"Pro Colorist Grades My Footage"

Hello, ladies and gentlemen. Thank you for joining me. I have a gentleman right behind me. His name is John. He is a professional color grader extraordinaire. And today he's going to be color grading some DJI Mavic 2 Pro footage, which is very famously known for being very difficult to color grade. So he's just gonna show us some very basic color editing things on how we can make the footage look rather nice. John, what kind of projects have you worked on? Me on the spot here. I've worked on some commercials, some feature films, a couple web series, probably graded over 100 things in my lifetime, so.
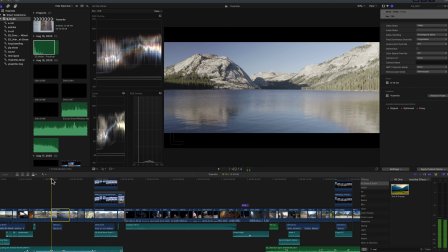0:42 Very qualified. Okay, all right, let's dive in. Okay, so we have two clips for John to color grade for us here. So this is the first clip. This is in Yosemite at a beautiful lake, flying the drone right over it.
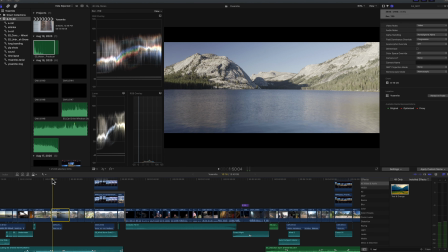0:59 Just want to do some basic color editing and make this look nice. So without further ado, John, go ahead and take it away and show me what you might do to this shot here. Cool. So the first thing I would do is probably add a LUT. DJI footage is notorious for not being able to be tamed by just color grading.
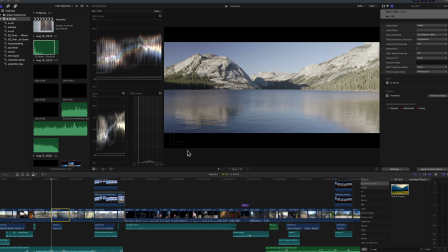1:19 The reason that is because D-Log actually records gamut, D-gamut as well as D-gamma, which is the color space and the curve. So to get us closer to Rec 709, which is like video standard for web and broadcast television,
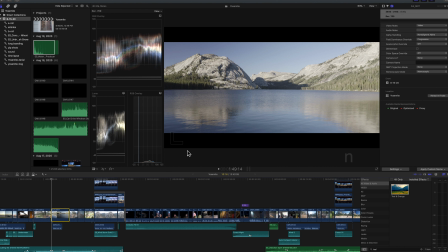1:38 we'll go ahead and use a LUT to get us there. This is available on DJI's website. So we're just gonna go to the info page here on the clip, and we're gonna go ahead and add a custom camera LUT,
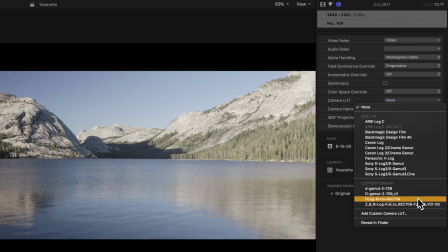1:51 and we'll go ahead and choose D-Log M to Rec 709.
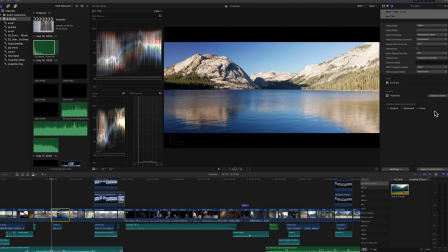1:56 So automatically that's gonna bring us way closer to the image that we wanted to begin with. So if we look at our waveform here, I always use RGB overlay because it'll show you color casts that maybe your monitor won't, and I can show you what I mean. If you shift
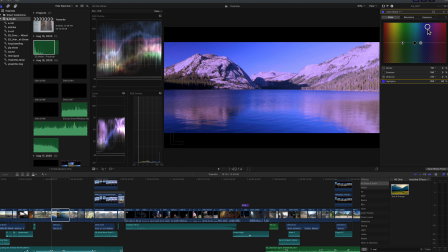2:13 color dramatically here and make it really blue, you'll see what should be white waveform for white balance will separate into distinct colors.
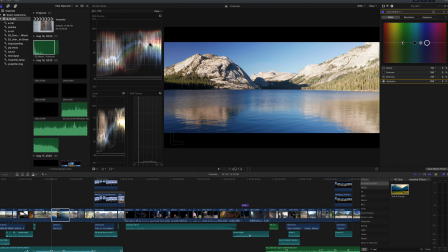2:24 So if we reset that, you can see you're pretty close. You can actually see that the image is pretty warm in the highlights here. And you can see that represented by the red kind of separating above the other colors. Which makes sense, because this was shot at around golden hour. So we want to preserve that look in the shot.
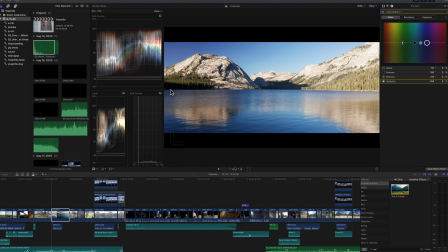2:43 So we'll go ahead and first thing I'll kind of do is look here at our waveform monitor here.
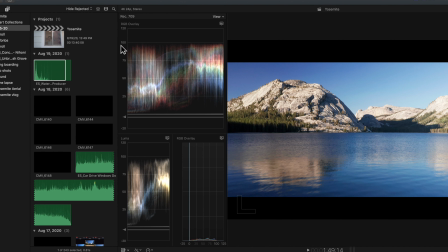2:50 This zero line represents pure black, while this 100 line represents pure white. So anything that pushes beyond those points is going to clip into no information.
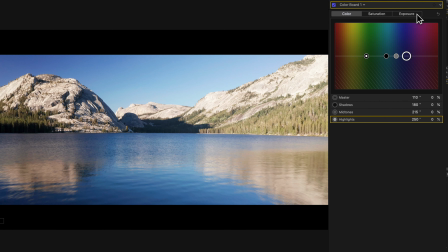3:03 And I can demonstrate that real quick here.
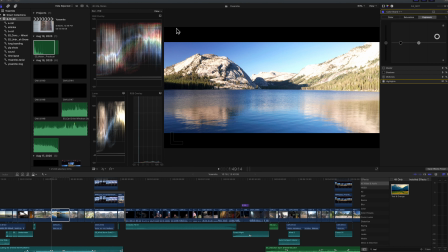3:05 If I just push the whites up here, you can see we've pushed past that 100 line, and now our mountain has gone to pure white.
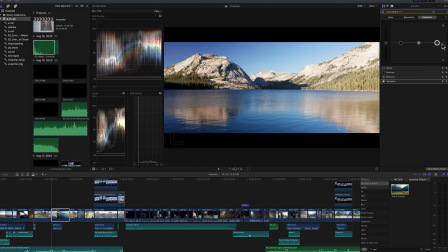3:13 So we'll go ahead and undo that. If anything, it kind of looks a little hot to me, so I might bring it down just a smidge. I always start with contrast first when I'm looking at an image to see like where everything's falling. And then I'll kind of jump into the more creative decisions that we have. I'm gonna bring down the blacks just slightly.
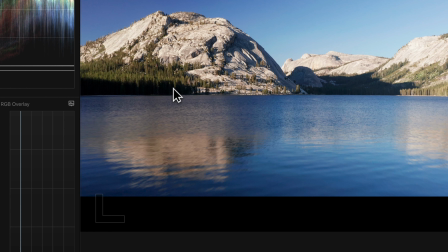3:30 We're only really, I mean, we've already lost this area here just by the way that the image was shot.
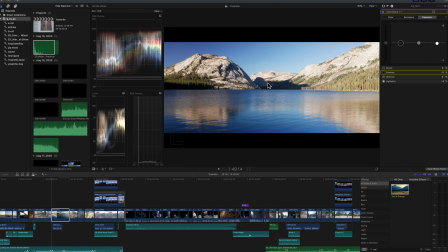3:35 This is the only area that we're really at risk of losing if we were to keep pushing that, but that looks pretty good to me. Saturation looks pretty good. So we're gonna go ahead and move over to another corrector. Okay, so we're gonna leave our contrast on correction one in case we need to go back and adjust that later.
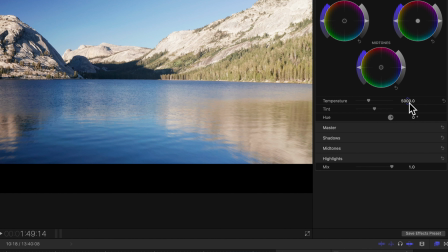3:54 So this was shot at golden hour. It doesn't really look like it, so we're gonna go ahead and make it a little bit, the overall image, warmer.
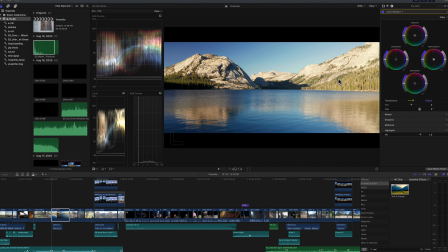4:01 Yeah, looks... yeah, that's much more golden-y. Yeah. And you can also see kind of a green tone coming out here in this warmth.